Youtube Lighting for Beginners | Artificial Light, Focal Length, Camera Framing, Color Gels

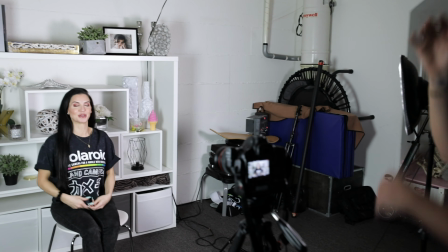(3:41)
yeah right the snaps and the claps baby the snaps and the claps so this is already looking really good but what i want to do now is another trick is luckily her outfit is already very contrasted from
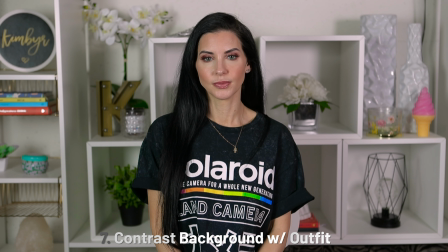(3:55)
the background if she was wearing a white shirt in this scenario and we wanted to shoot a really good looking video i would definitely have her change her outfit today it's perfect so we're not going to do that for this scenario but what we want to do is move her away from the background this is going to create more of a separation and allow for the background to be more blurry and a little bit uh it's going to be a little bit darker depending on the lighting but it's going to fall off more so
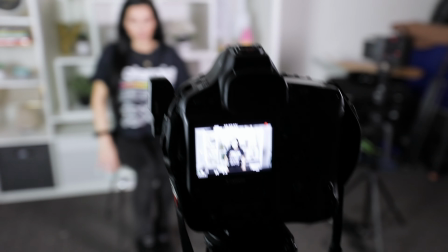(4:20)
let's do that now so i'm going to zoom out a little bit kimber layer our wonderful model you can stand up and we're going to push
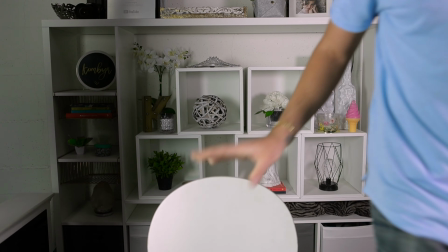(4:27)
it a little bit forward now now that we're changing where our subject is we also
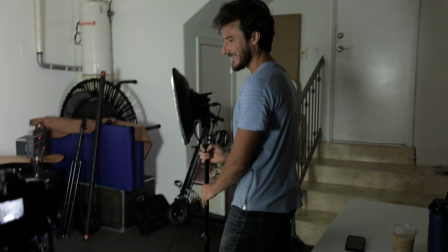(4:33)
have to kind of change our lighting a little bit because it's going to change the angle.
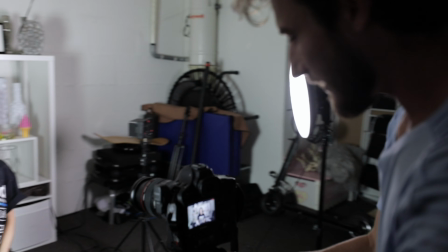(4:39)
Perfect. Now I'm going to move the camera back a little bit so we can get a similar framing to what we want. And I'm going to zoom in. So now I'm actually really happy with this lighting and the distance that she, that Kimberlea has from the background. It's creating a nice separation. We're at a low aperture, which means we have a very shallow depth of field.
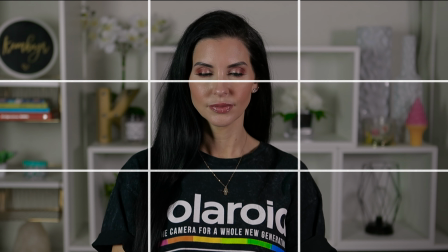(4:59)
We're framing her on the top third, which is actually another thing I want to mention real quick. What makes the most pleasing image possible is when you frame important areas of your image on the thirds.
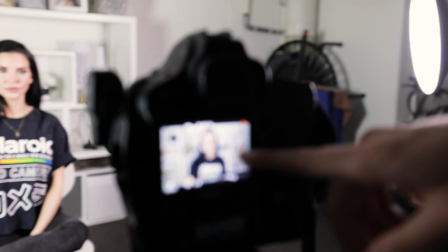(5:12)
So there's an imaginary line going across the top third, the bottom third, the right, and then the left.
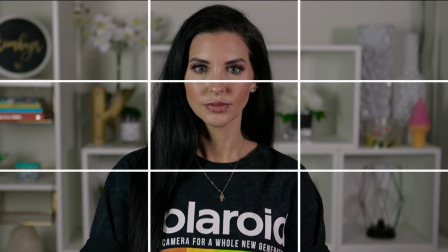(5:20)
You see how we have her framed on that top third. Now if I were to change this framing and put her in the middle,
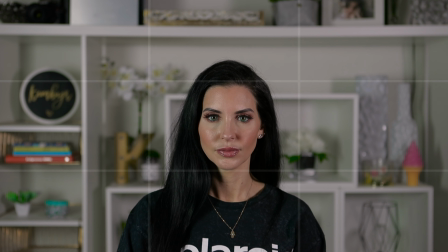(5:27)
you see we still have great lighting we still have great coloring the background looks really nice but the framing throws out the aesthetic of the image so that's something that i really want you guys to keep in mind is
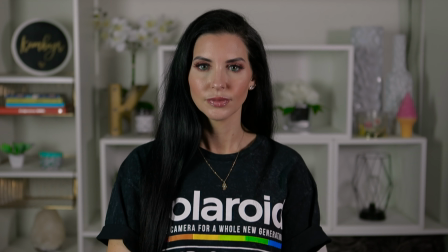(5:40)
that it's always most comfortable especially with the talking scene to frame
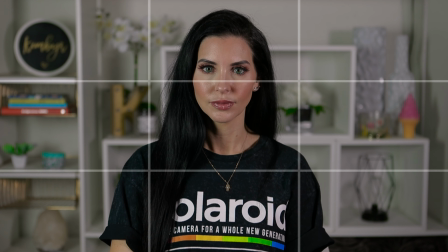(5:45)
your subject on the top third now personally right now
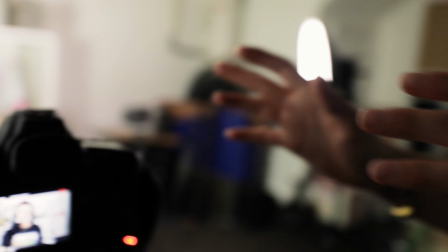(5:50)
we're at a 50 millimeter this looks great for an average talking video if we want something
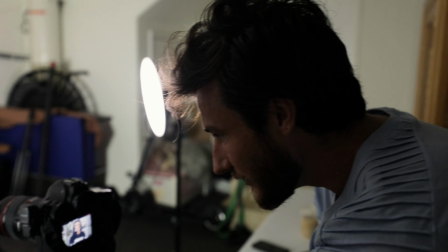(5:56)
that's maybe a little bit more serious we can go here to 70 where we're even
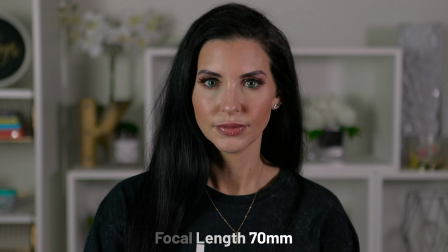(6:01)
closer to our subject if we want something that's a little bit more fun of
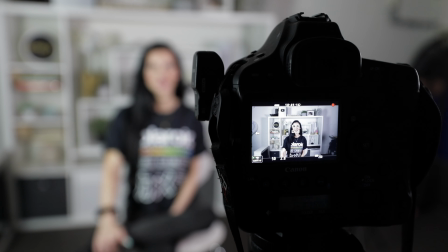(6:06)
course we're dealing with the outside stuff that we have here
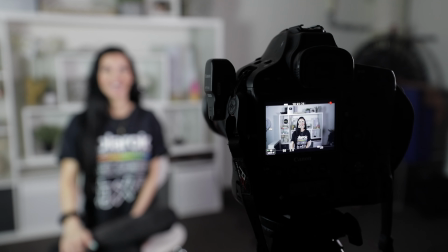(6:11)
we have some workout equipment and stuff so we can't really
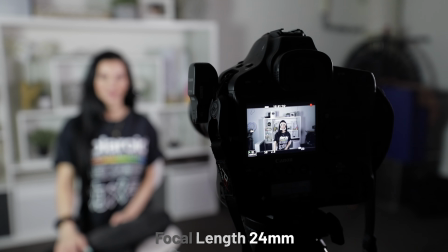(6:16)
get a super wide angle but I want to show you guys what that looks like so if
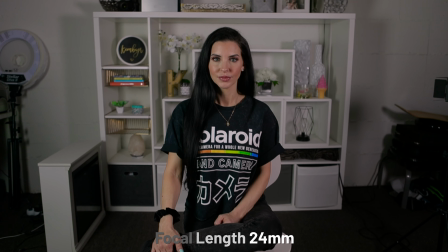(6:21)
we have this wide angle we frame here on the third we always want to have the camera pretty much at eye level for our subject in an
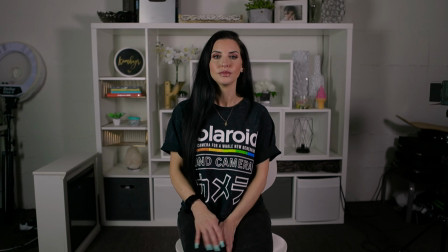(6:28)
interview because we're giving the viewer the feeling that they're at the same level of their person that's talking.
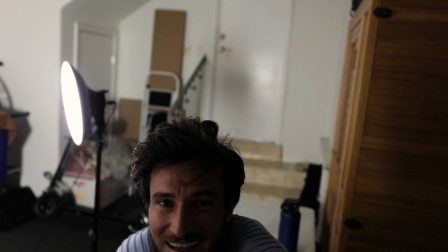(6:37)
If I'm talking to the camera right now and I'm talking from down here, it feels a little bit weird if you're the audience looking at that.
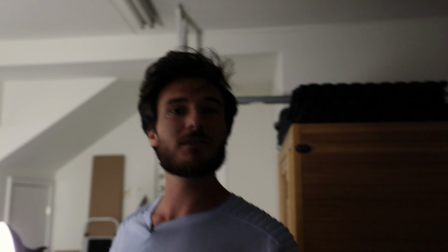(6:43)
And if I'm talking from up here looking down on you, it feels a little bit weird as well. So we always want to try to frame our camera at the same eye level as our subject
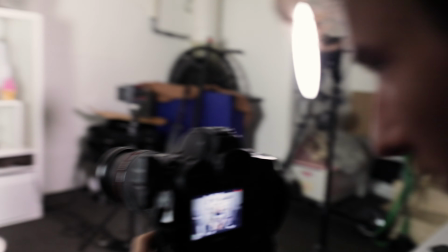(6:51)
so we can go a little bit lower because we're shooting wide and
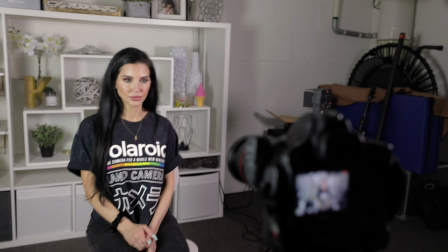(6:56)
I'm gonna push in a little bit and minus the background
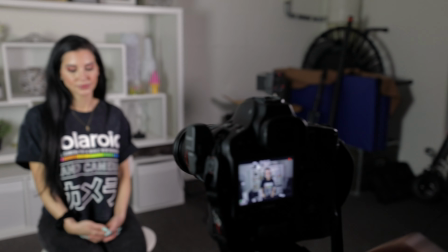(7:00)
stuff that's here this is a lot more of a fun kind of
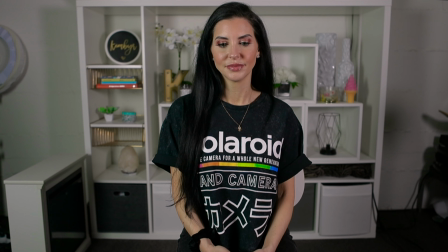(7:06)
um less professional look which is great for YouTube and right now that's at 28 millimeters so we can go even a little bit wider and
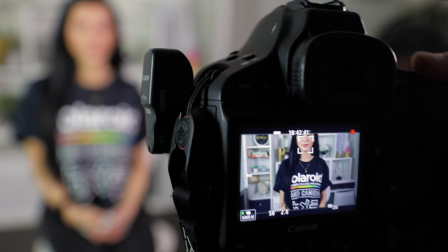(7:15)
that's at 24 millimeters so the wider the more playful the more zoomed in the more serious so now that we have this set up this looks great at 50 millimeters our f-stop's at 2.8 now this lighting scenario that we started with for this example is called high key lighting that's because our key light is basically all the way on and our fill light
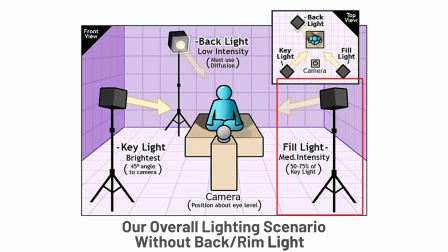(7:40)
is all the way on and that's giving a very bright kind of like beauty bloggers style that is really actually works really well for women because
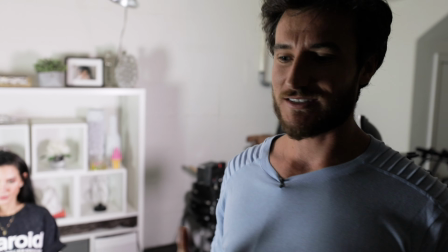(7:49)
if you think of like a mob boss like a sopranos or something they're always going to have
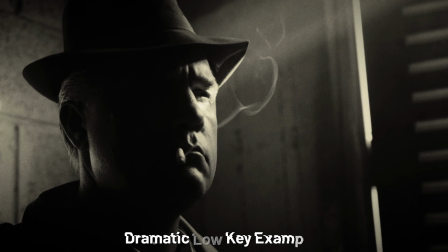(7:54)
very dramatic low-key lighting so let's kind
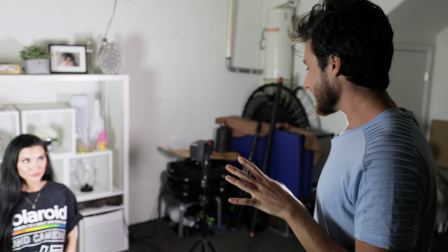(7:59)
of experiment here and see the different kind of lighting scenarios that we can get depending on the
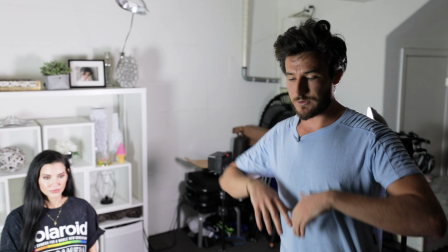(8:04)
look you're going for and what I want to mention is if your video vibe is bright and happy
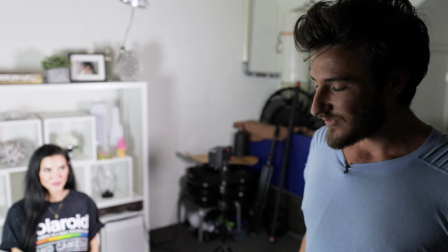(8:08)
and you're doing like a uh an unboxing video for
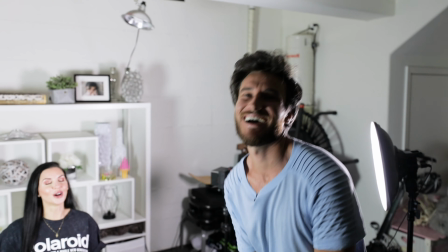(8:13)
some type of thing you know if you yeah i'm like wait what am i trying to say if you're doing an unboxing video for some
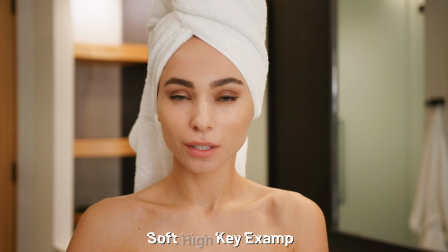(8:21)
type of product you want bright good lighting from both
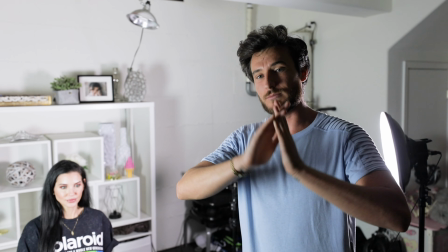(8:26)
sides if you're doing something that's a lot more moody maybe it's a documentary something
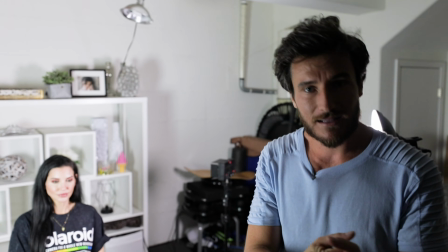(8:30)
that's more uh stylized more cinematic you want to have
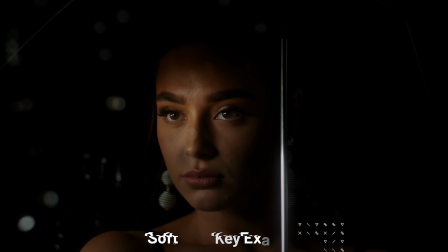(8:35)
actually the majority of your lighting only coming from one side of the subject.
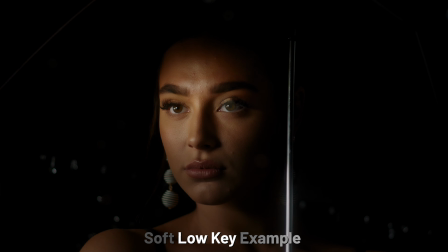(8:40)
So let's kind of experiment here.
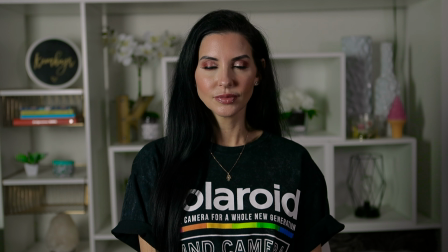(8:42)
I'm going to turn down this light all the way and now we can instantly see that we have highlights on the subject's left side of the face, her right,
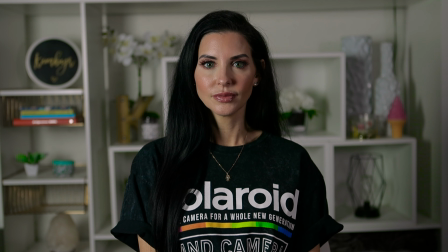(8:56)
our left, and we can see the difference between this style of low key lighting versus this style of high key lighting. So what we're gonna do now is like I mentioned, we have a really cool more contrasting looking light setup and what I want to do is add a rim light or it's also called a hair light which is gonna,
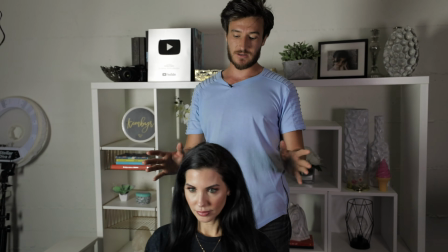(9:19)
especially because she has dark hair and a dark shirt,
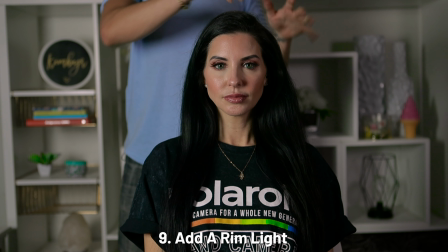(9:22)
it's gonna add a really nice highlight to our subject that's gonna separate them even more from the background.
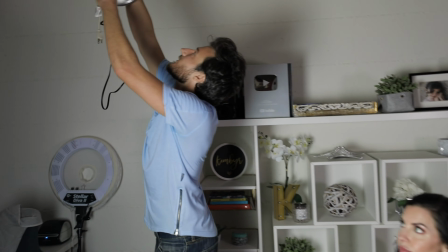(9:28)
So let's go ahead and see what that looks like. I'm gonna grab this light.
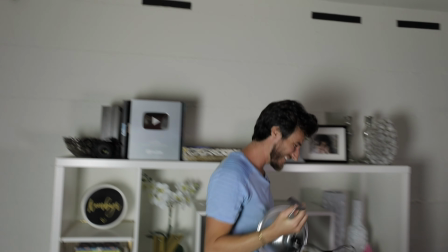(9:33)
Hopefully this one works. I'm gonna grab this light here.
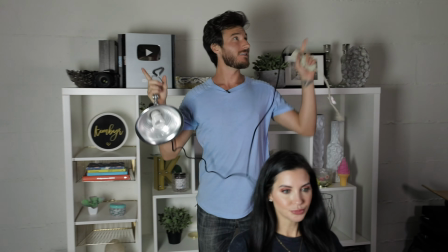(9:39)
And the reason I actually moved it from this side to this side is because our main light source is here,
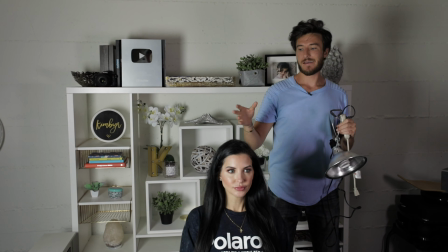(9:46)
lighting this side of the face. If I do the rim light here,
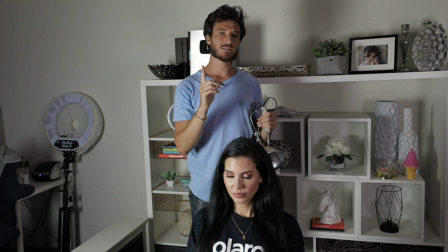(9:50)
then there's gonna be the main light source from this angle and then the rim light. it actually looks better to have light and dark contrasting.
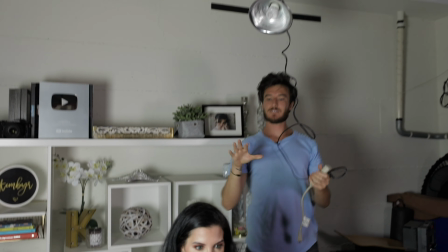(9:58)
So we'll see what that looks like. And the key to this is not to be lighting the front of the subject.
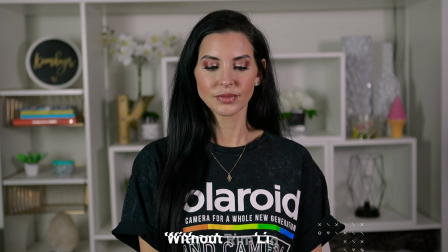(10:03)
We already have that squared away and looking good. So let's see what that looks like. And here's the before and here is the after.
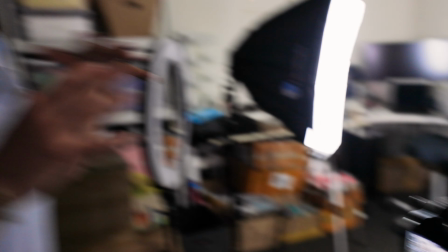(10:12)
And now I want to kind of add a little bit of extra touch to the background. So we've done a lot of work with moving her, getting her to the right position, getting the proper focal length. Now I want to show you guys something that's called practicals. Now practicals are simply a light source in the background of the scene that you're shooting that doesn't have the purpose of lighting the subject. The only purpose that it has is adding a warm kind of glow and making the scene look a little bit more realistic because we have all these different lights and if there's no light behind her it kind of can look a little bit artificial, manufactured.